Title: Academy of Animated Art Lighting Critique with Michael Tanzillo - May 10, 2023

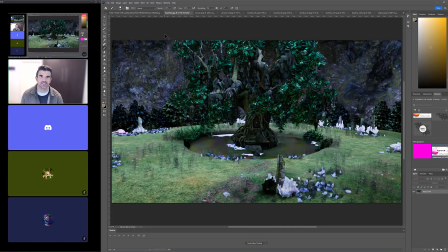0:06 All right, hello everybody, and welcome to the Lighting Critique. We've got Ruby and Ronald and Miguel on live.
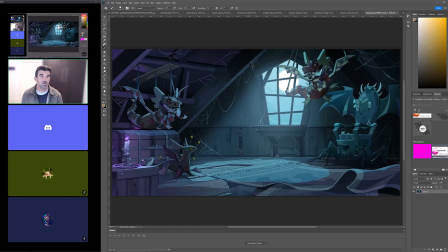0:13 We've got a few images to go through today, and we will start, since you're on live, we will start with yours here.
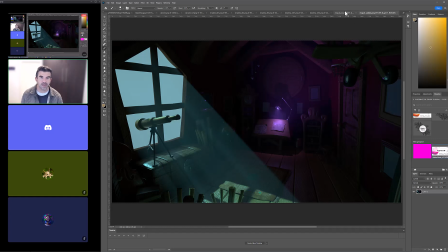0:20 So this is the update, again, going back to the original.
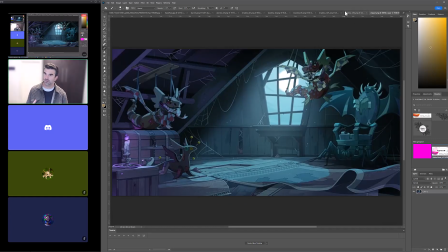0:24 This was the reference imagery that we were working with.
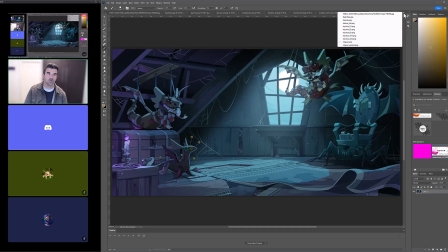0:28 Miguel, correct me if I'm wrong, but you were working on generating some different AOVs and adjusting them to kind of define a look a little bit,
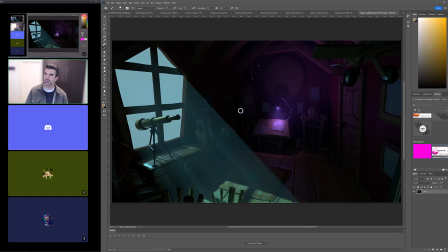0:36 and also this has definitely changed quite a bit in terms of the structure of the shot as a whole from where we were originally. Is that correct? Yes, it was trying to separate the two different colors in the room.
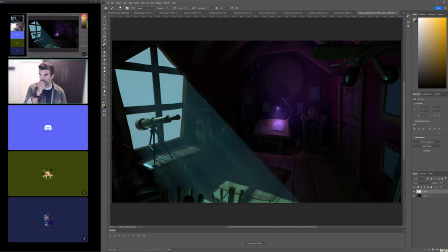0:50 Yeah, and I really think that you're doing a really good job of that now, and I think they're coming together really well,
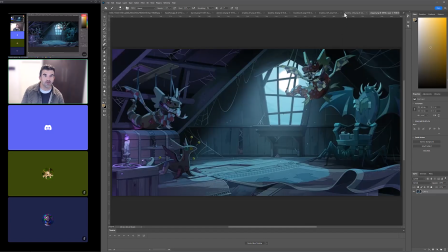0:58 and there are just a few components about this that I kind of want to tackle. And again, please take all of this with a grain of salt. There's a lot of I'll look at the reference and then talk about how we can get closer to it, but know that reference is just a guide.
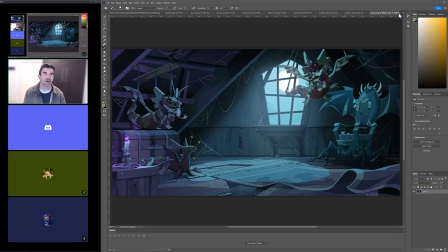1:14 It's just a key. You can obviously, modify or change it, individualize it, customize it for your own artistic needs.
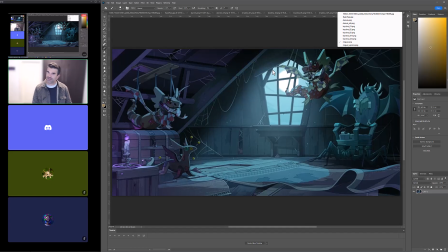1:21 But one of the things that I'm noticing is just the amount of ambient light that's kind of in this space. Versus what we have here.
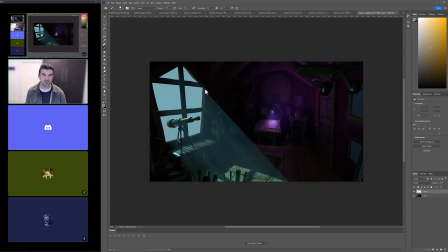1:29 There's a lot more even if you kind of just tone this down or scale it down a little bit,
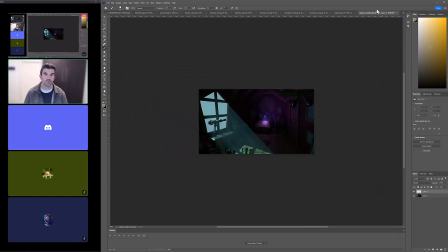1:35 which is a tactic I like to do for I will make it even smaller for kind of comparing things, is that you kind of get this sense of how it is structured.
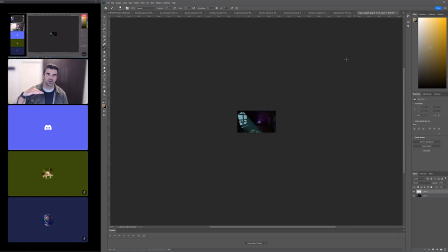1:51 This one's got a little some more mid-tone values, where yours has got the darker, richer blacks in there as well.
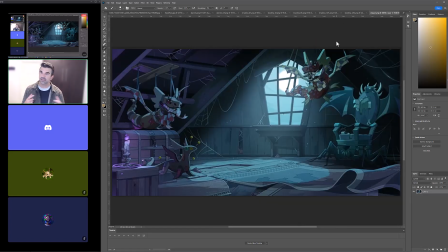1:58 So one of the things that, if you wanted to, that I would work on as your next iteration would be to kind of find, it's tough, right?
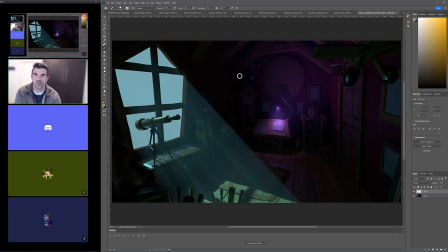2:06 Because there are some darkness in the corners here. So keeping some of this, keeping some of the darker values up in here, but while maintaining a little bit more lift overall.
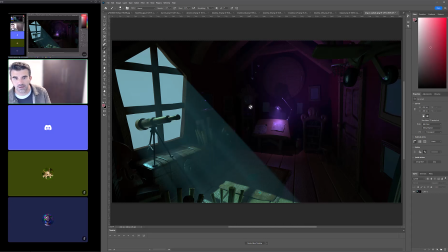2:22 And the way that I would do that would be, it would be one of kind of a combination of things. Number one is I would push the intensity of this light coming through a little bit more.
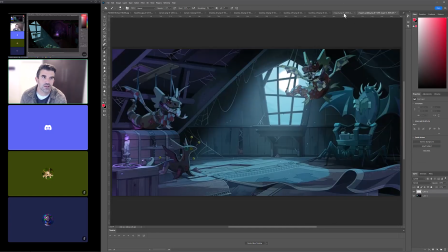2:35 I think you can go a little bit stronger with it. Looking at the reference, it kind of gives an impression of it being a little bit brighter. And I think you might be able to. And here's the thing with it, is that if you're in Nuke anyway,
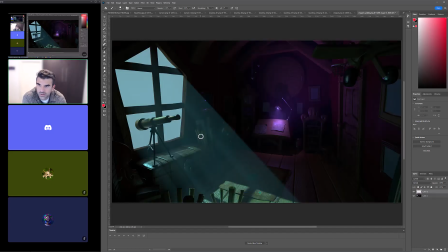2:51 one of the things that works really well is if you wanted to pull it back to that, because pushing this light stronger will create more bounce light into the space in a really natural way. But if you render it out as an EXR, an extended pixel range,
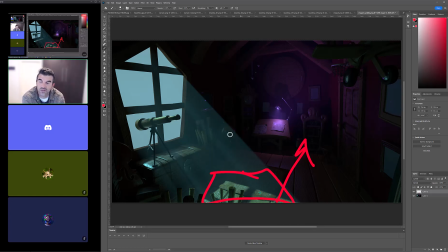3:06 you can pull back those values of it the light spot on the ground in Nuke to get it more into the range that we were seeing in the reference. So you can kind of do both. You can leverage the secondary light that you would get from a brighter
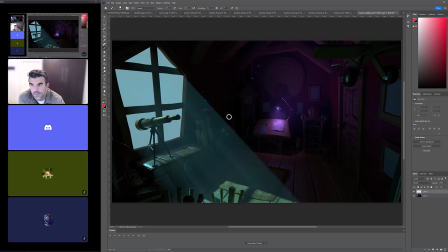3:23 contribution and maintain about that level of brightness. The other thing I would say is that compositionally, I'm wondering, this feels a little bit pushed to the edge.
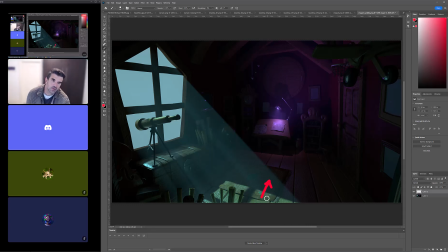3:39 I almost just want to move that out just a little bit more. And then what you can do is
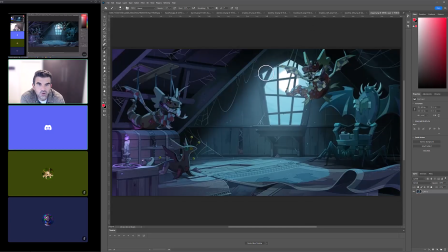3:48 so this one has, the haze is brighter around the window and a little bit thicker around the window than it is as we get further away from it.
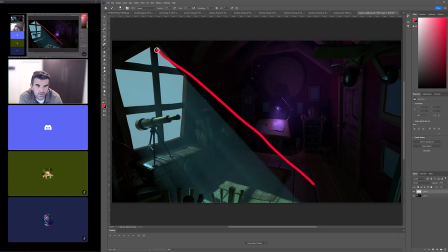3:58 I think you can actually lower these lines down a little bit so it kind of hits in here, and then allow this to kind of fade off as it comes down, so that you can still maintain those separate spaces of color.
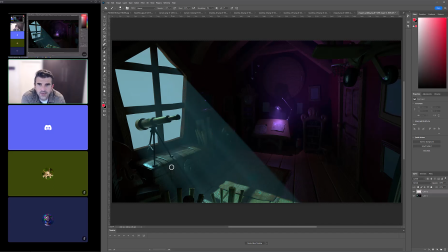4:12 And I think that would be a nice element as well. Would that be better in comp or through the lights? Through the lights, initially, okay.
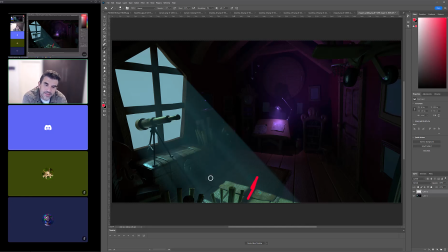4:25 Yeah, because it's just a matter of taking, because this pocket of light kind of does feel like a central interest point, the way it is here.
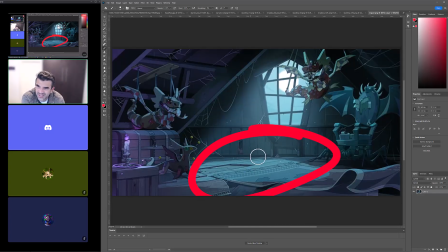4:34 It's kind of right. It's lower, but it's pretty central in the image. And I would work to kind of make that in a more central location.
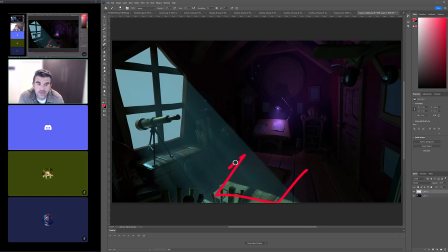4:48 And then the other thing you can do for getting more ambient light would just be to put an area light down here and then just shine light up into the space a little bit more. Could be a way of doing that. I do have one, but it's very, very minimal. Yeah. So just keep working on balancing those values out a little bit. Yeah.
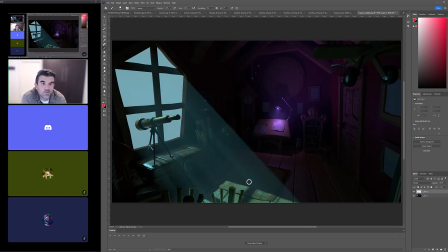5:06 Okay. And then, but the key to that one is just making sure that the radius is large enough to where you're not getting super sharp shadows from it. In terms of like this is now flowing better and making more sense and allowing me to focus on that space.
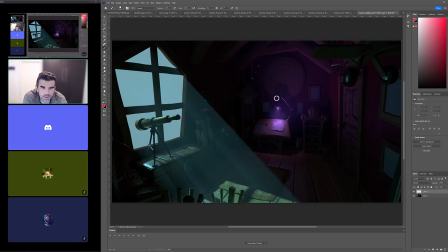5:24 I think one of the things, I can't remember, I think this prop has a light bulb in it. Just make sure that has an emission setting, or like it's glowing a little bit in the shader, so that it feels like an actual light source.
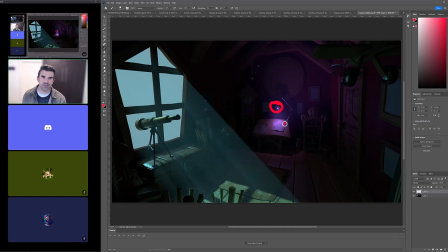5:38 Like it's actually, like it needs, like whatever's happening in here needs to be brighter than the light that's hitting the table from it. Like the source always needs to be the brightest part of it. And then at some point, good.
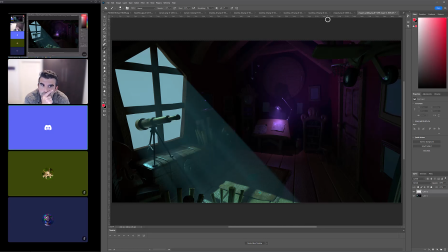5:55 I know there's a bulb and it usually overfills, kind of really overblown kind of sense. You can find a little bit of a balance in there. Like you can.
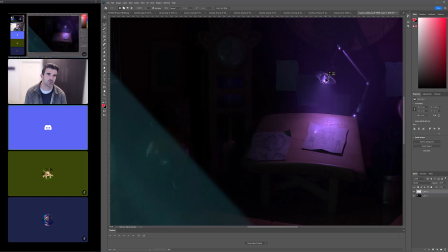6:07 Would also like a flat plane that's see-through, just hitting that light, would that make sense? What do you mean by a flat plane? Can you describe that a little more? Like a plane, you thin it out, kind of see through and let the light hit through it.
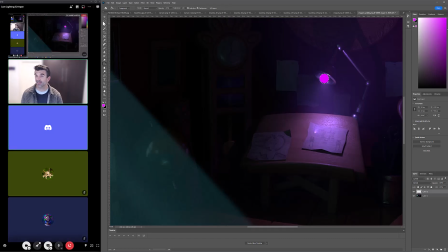6:23 Maybe. And you can play around with it. Blows it out in a sense. Yeah, I mean, you can play around with it.
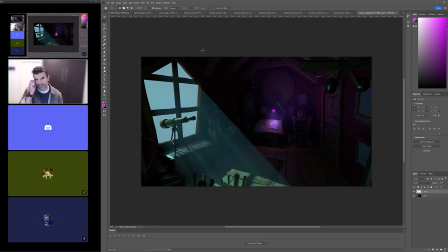6:28 I think, I mean, for me, I like to feel. Yeah, I mean, play around with it and see. We can take a look at it in the next iteration, but but I think that, let's see, let's add this on there.
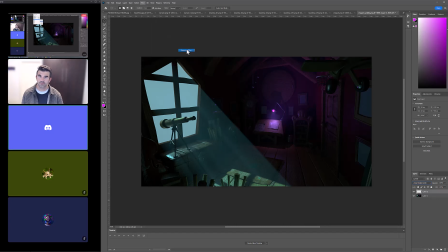6:42 I kind of take this and blur it a little bit. Yeah, because I think I did a bulb last time, but it didn't really get as bright as I would want it to. Yeah, so it's really about getting, and I'm just like mocking it up here, but it's really about getting that emission in the shader setting.
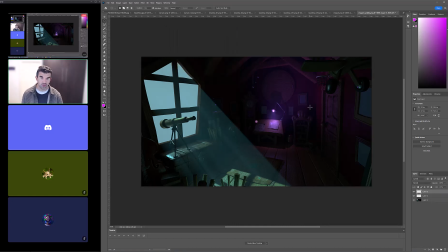7:01 Oh, okay. Yeah, so it's much more about the shader than the light itself, because, and I'm just adding these up here. So it would, like, this is, again, not the best version of this, but it would kind of,
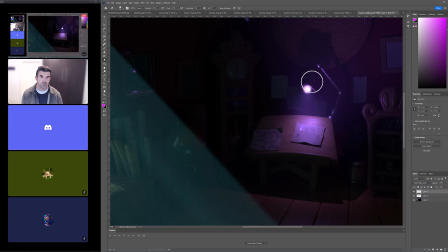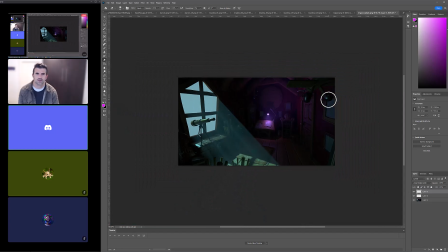7:20 yeah, that makes more sense. It just didn't look like that. Yeah. And it's funny because you're like, no, it's the light source.
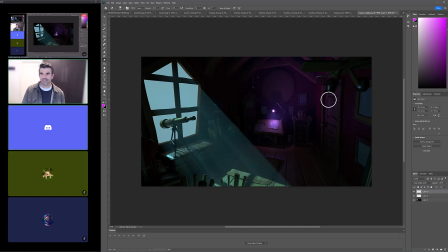7:26 I need to turn the light brighter, and it's two different things going on at the same time.
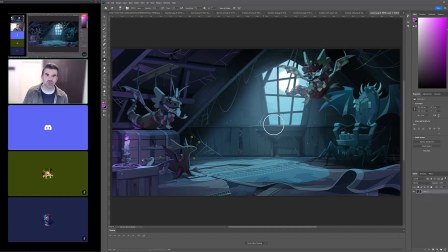7:34 And then at some point, let's look at this reference again. So at some point, yeah, it'll be cool to get more variation outside the window.
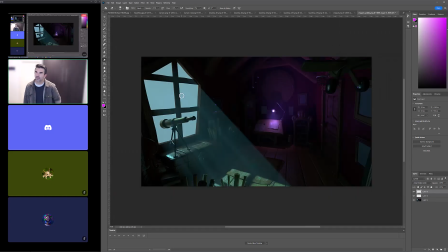7:43 Just having like the solid color out there will, like, it's a pretty big part of the image. And again, because it's like if you squint at the image, it's the brightest part. So that's the first area that we're going to look at too, as well as that bright spot on the ground. So making sure that there's something out there,
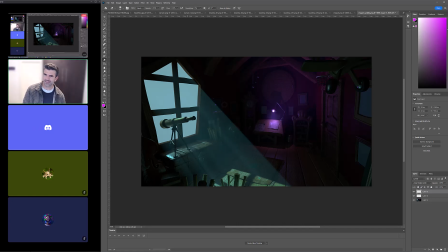7:59 like a little moon, or actually you wouldn't see the moon if the light's coming in this way, but like having maybe like a silhouette of a tree. There's something out there to kind of get to expand the space and give it a world out there. Okay. Yeah, but like we can deal with that later. That's all secondary stuff. It's really about just like building up the structure of it.
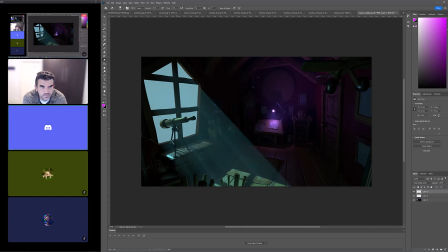8:18 Yeah, it was.